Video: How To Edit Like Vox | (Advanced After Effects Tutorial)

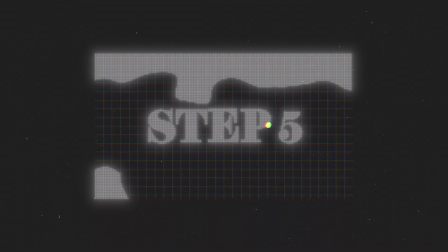So let me show you how to really spice this up and make this really unique to you and that box looking style.
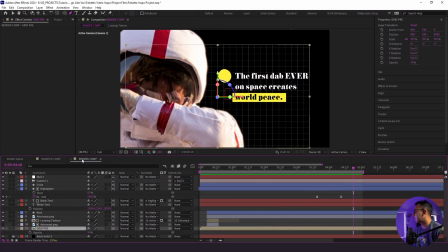The first thing we're going to do here is we're going to change our background color. Before I had it to this black, just to make it stand out, but I want it to actually look more like a gray.
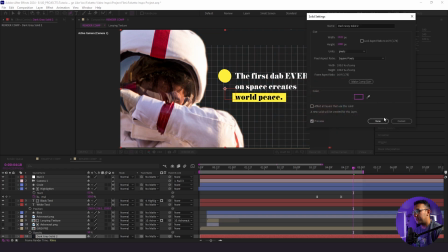So I'm going to change it to 21, 21, 21, just like that. So it has more of that grayish feel.
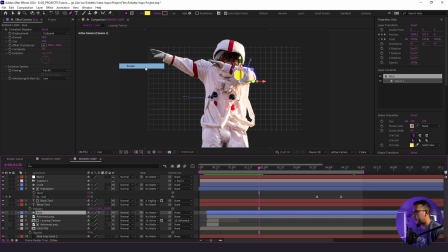I'm going to change our blob blend mode from normal to screen, just so it blends in a little bit more too. That looks nice. All right, and now what I want to do is actually stylize our astronaut a little bit. So I'm going to go up here, I'm going to add a levels effect, and I'm going to make things a little bit brighter.
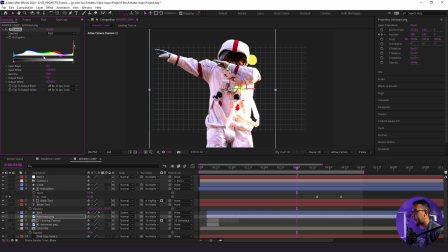And just make it a little bit more contrasty. And I'm going to add a tritone effect.
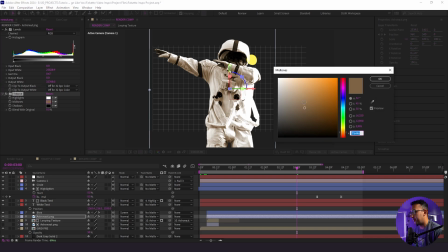And I'm going to make some adjustments with this as well.
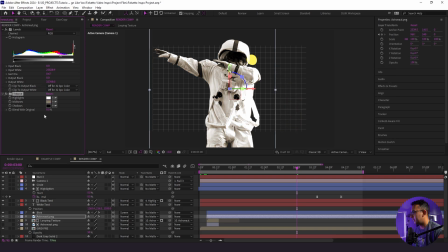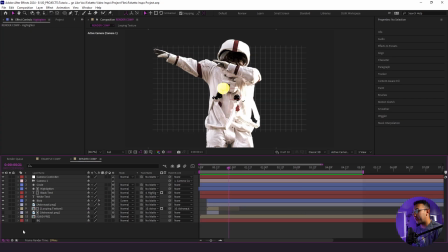Nice, that looks good. Next thing I'm going to do is adjust the pacing of things. So I'm going to go to Layer, New, Adjustment Layer, and I'm going to label this Posterize. And I'm going to add a Posterize Time effect and make it 12.
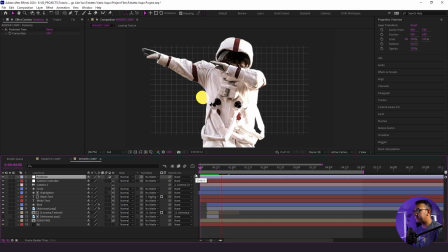So now things start to look a little bit choppier, and this is how it looks. It gets really choppy.
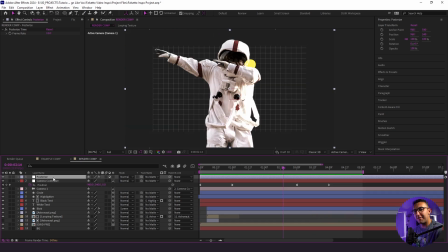So the next thing we're going to do is add a fun camera lens blur just to give our animation just a little bit more of anticipation between camera movements. So I'm going to duplicate our Posterize Time effect. I'm going to label this camera lens blur. And I'm going to get rid of our Posterize Time effect and add the effect.
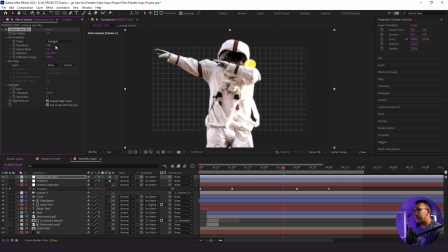And what I'm going to do is make some slight adjustments between keyframes to give it just a little bit of focus breathing right before we go into the second part of the animation. So I'm going to set a keyframe, go down 4 keyframes here, set another one. I'm going to repeat the process a few times.
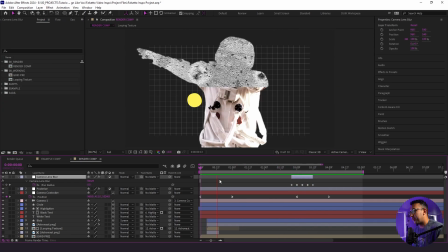All right, so here's what we have so far.
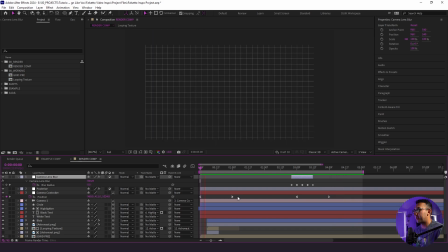We have everything coming in, and then now we have this slight camera lens blur with this Posterize Time adjustment layers, and it just makes things look so much better already.
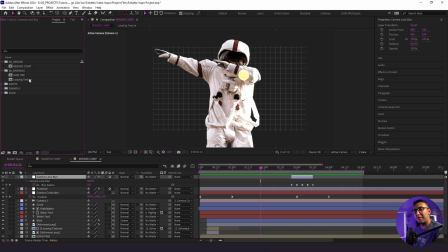All right, the next thing we're going to do is stylize our background grid just a little bit more, because I think there's a lot more we can do with that background.
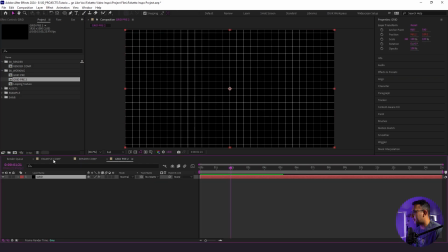So I'm going to duplicate our grid here. I'm going to go in, and now I'm going to change the color of the solid from black to white.
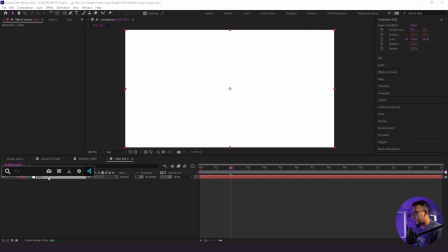I'm going to get rid of our grid effect, and I'm going to add this effect called CC Ball Action. I'm going to change the size to 34. Just like that.
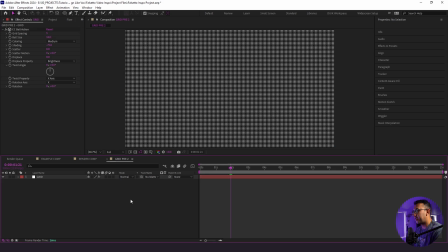So now we have all of these little balls here, kind of like you would see like really up close on like a TV screen or something like that. So that's the kind of look that we're going for. And we will relabel this to ball action. Now what I want to do is create some fun shape layers going from left to right. And what we're going to do is have this kind of background animation going over the grid, and then we're going to overlay it on top.
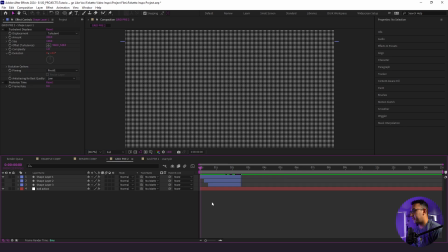It's going to look really sweet. If that sounds like a lot, just stick with me. So to keep things moving, I'm just going to show you guys what I did to make this work.
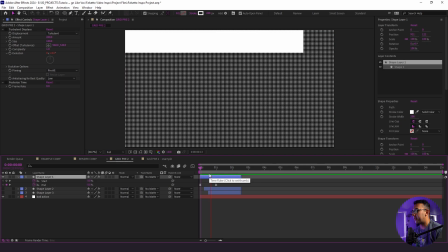So remember how we created that highlighter effect before? I used 2 different points, and I went from one spot to the other, and I animated the end and start point using a trim path. So I'm doing the same thing right here. All I'm doing now is that I actually added a turbulent displace.
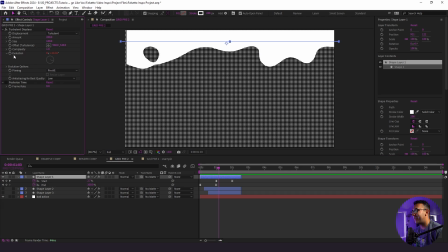You see my settings right here. And then with the evolution, I just did time * 100.
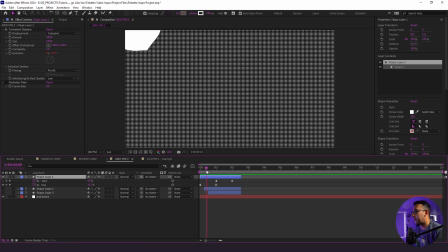Really simple stuff. And that was just to keep things moving as it's moving along right here. And then what I did after that is I duplicated it, 2 other times, and then I offset them.
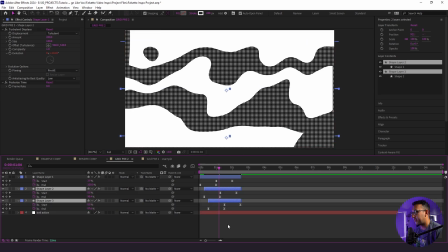So now when we look at everything all together, here's how that looks. All the layers are the exact same, they just come in at different times.
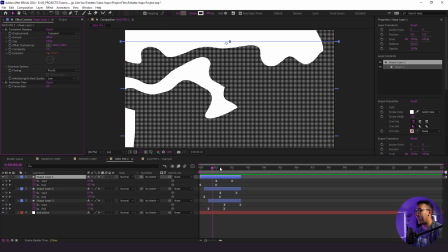The other thing I did is add a Posterize Time effect, and I made this one 8, so it's even more choppier than our original comp, which is set at 12.
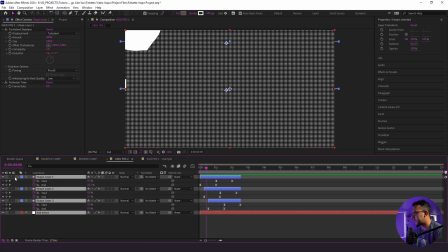And with that, I'm going to take all of these shapes, I'm going to duplicate them, and then I'm going to bring them up top, space it out by a second, do the same thing,
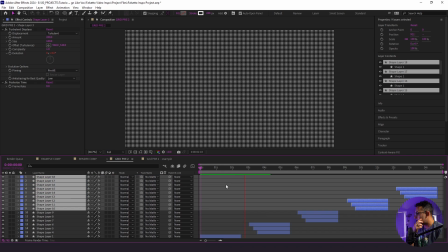and repeat this process. So now we have all these different shapes coming in just like that, and it looks really random, really unique.
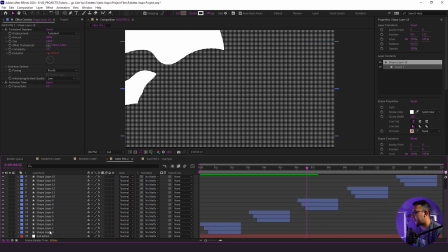It's just a different look. Now what I want to do is actually highlight all of our shapes here, and I'm going to matte them to our ball action.
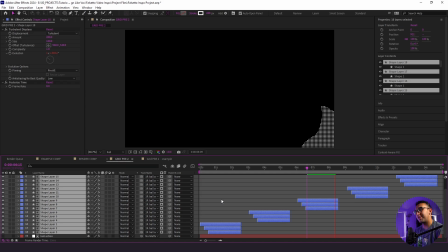So now all we see is the ball action, just like this. So now things are starting to really look very unique compared to how they did originally with our grid layer.
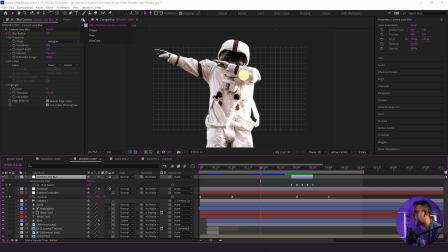I'm going to go back into our render comp, and I'm going to duplicate our grid.